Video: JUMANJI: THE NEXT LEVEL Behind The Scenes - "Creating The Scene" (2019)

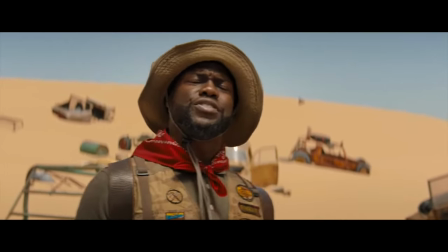1s Who the hell is that? That's an ostrich. Oh, no. Yes, indeed.
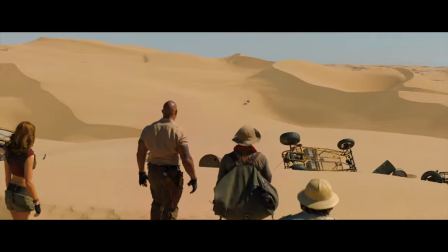8s
One of the great things about making a movie called Jumanji the next level is taking everything to the next level.
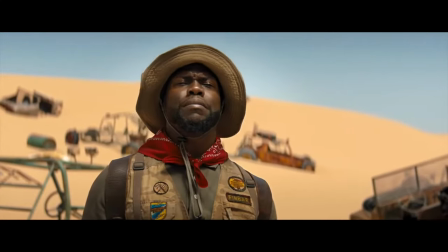13s
So we definitely had to up the action sequences.
What a magnificent creature. We should get out of here.
The ostriches in the dunes was one of our first ideas about action for this movie.
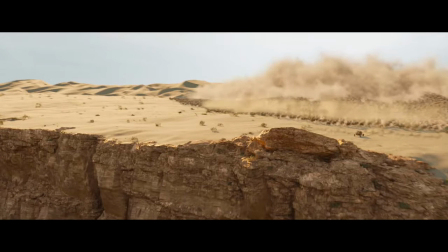25s
We got a very early jump on starting to design and pre-vis ...those sequences before there was even a script.
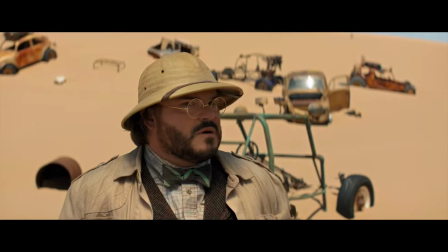31s There's one more thing about ostriches. Oh, no. They travel in herds.
There was so many facets that had to come together to make it work.
We gotta get out of here!
We are in the desert dunes. The Scopinuskill, it's epic.
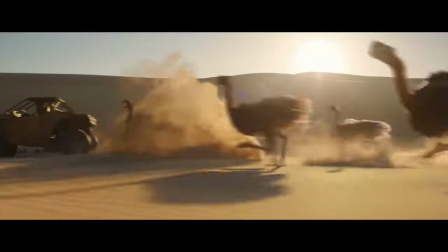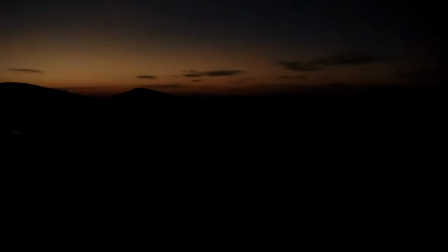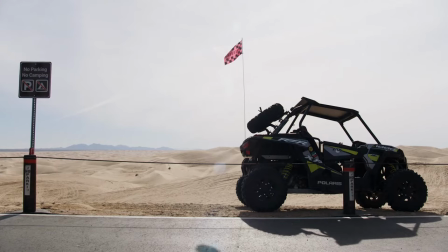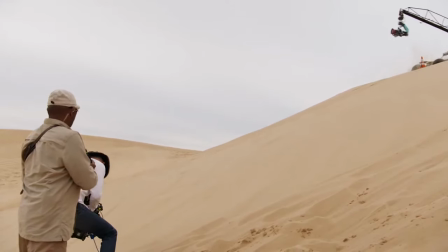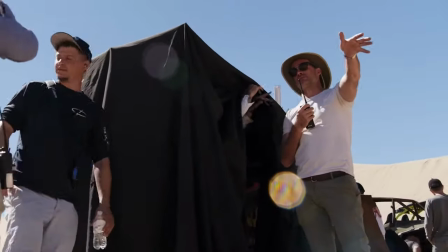71s
Great stuff. We brought in Wade Eastwood to oversee the second unit photography... because we knew
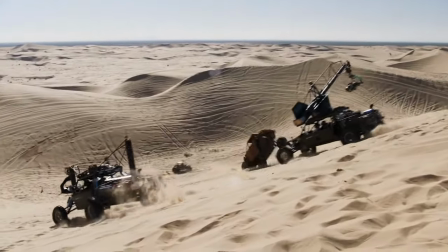77s
we wanted the sequence to be massive and exciting and frightening. Like, you had to feel the danger, and you had to feel the speed of the whole thing. In this Jumanji world, we have to rely on elements of CG, obviously, but I try and bring as much practical action as I can to this.
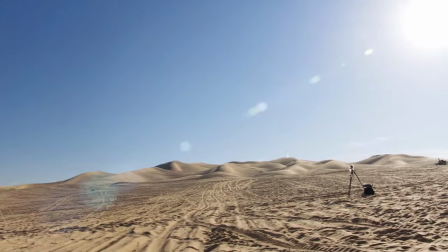98s
Some of the biggest sand dunes in America are a little bit east of San Diego, along the border.
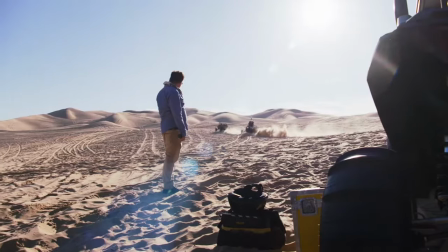103s
Hundreds of miles of sand dunes. We all went out there, and we got a little lesson in doom, and we just built a whole little dune buggy park out there.
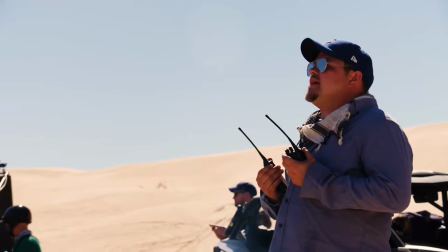110s
And they just went to town.
Three, two, one, action!
To have those dunes on your doorstep in California, they get overlooked a lot. I mean, it's incredible.
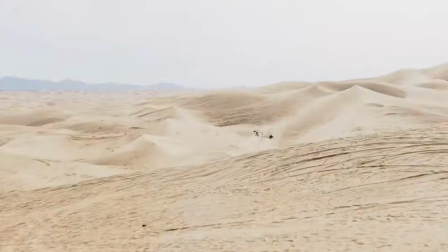121s
The sort of land just ends. It just becomes a sea of sand dunes. That sequence has a tremendous amount of real stuff in it. They're real people.
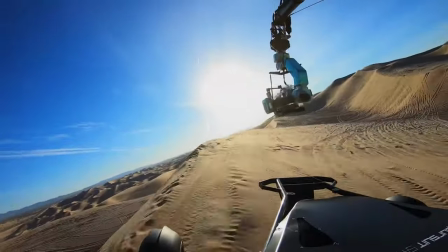134s
They're really in the desert. They're really racing those cars around. ...and I think that it has that kind of visceral reality to it... ...that you can only get by actually going out there and racing cars around. It just feels true.
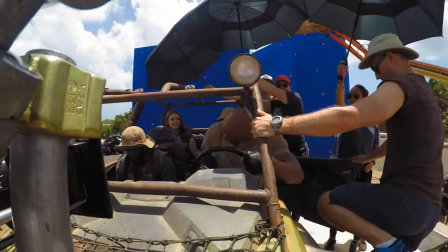152s
Just because of the schedule, we had to shoot the main unit in Hawaii. So we shipped over these Doom buggies, we shipped over these great rigs...
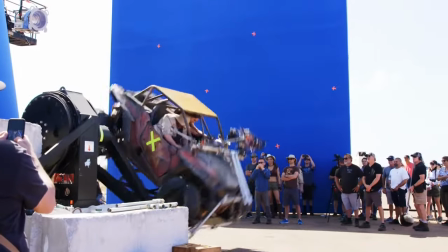158s
...that moved them around, and then we shot them in front of loose screen. And so when you watch the sequence, you have to realize that going between... ...second unit footage of them driving in a Doom buggy... to suddenly them in the dune buggy, driving and moving around and talking?
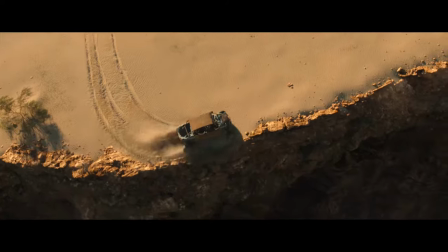171s
That's in a blue screen set in Hawaii.
Birds, birds, birds, birds, birds!
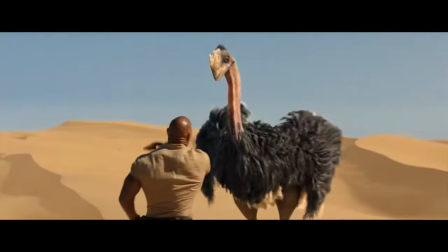180s Another interesting thing about the ostrich. Get out of here!
I'm not a fan of ostriches at all, and I love all animals.
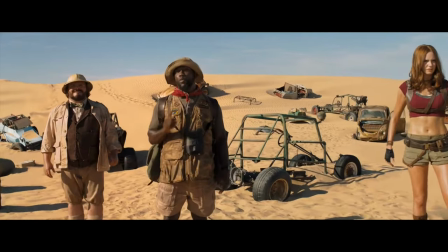186s I said, scram, you stupid bird! When threatened, they attack. Oh!
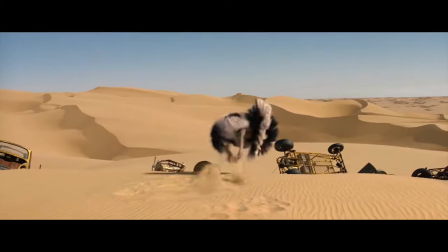192s Oh! Oh!
Growing up in South Africa, one of them scared me half to death, so...
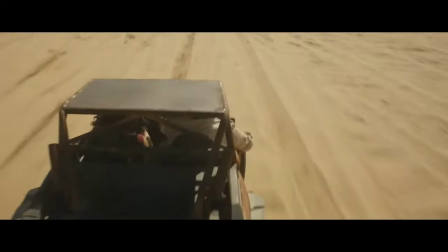197s
As long as we didn't have to have any real ones, I was fine doing that sequence. When we started PrEP, we found some people in Georgia that had ostriches... ...and we went and visited them. You realize very quickly, you don't hang out with ostriches. There's this long process of figuring out how it works with the ostriches...
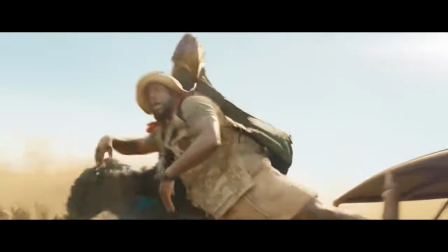215s
...and how to incorporate that and make it feel like they're really there... ...and build them into the sequence. Real-world ostriches can run about 40 miles per hour. Our ostriches are gonna probably break at 50, 55...
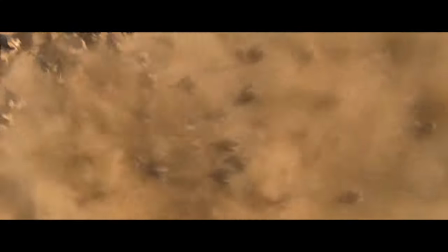227s
...just to catch up with the buggies and make it exciting and dynamic. These are Jumanji ostriches, so they can always be that little bit quicker...
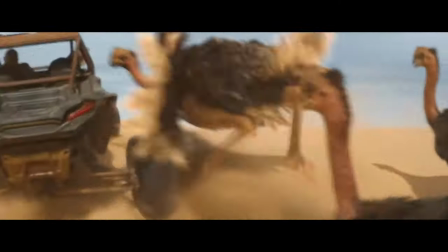232s
...and more special, leap that little bit further.
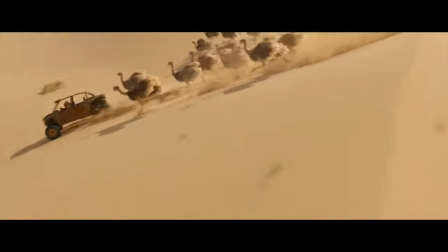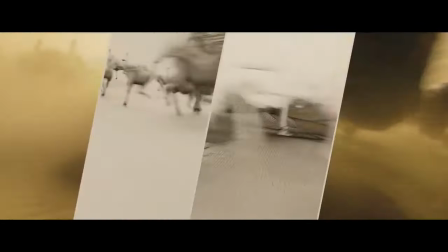240s
What we're asking of our digital animals in this movie is much more demanding.
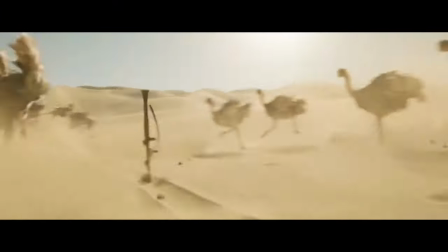246s
That work is really challenging...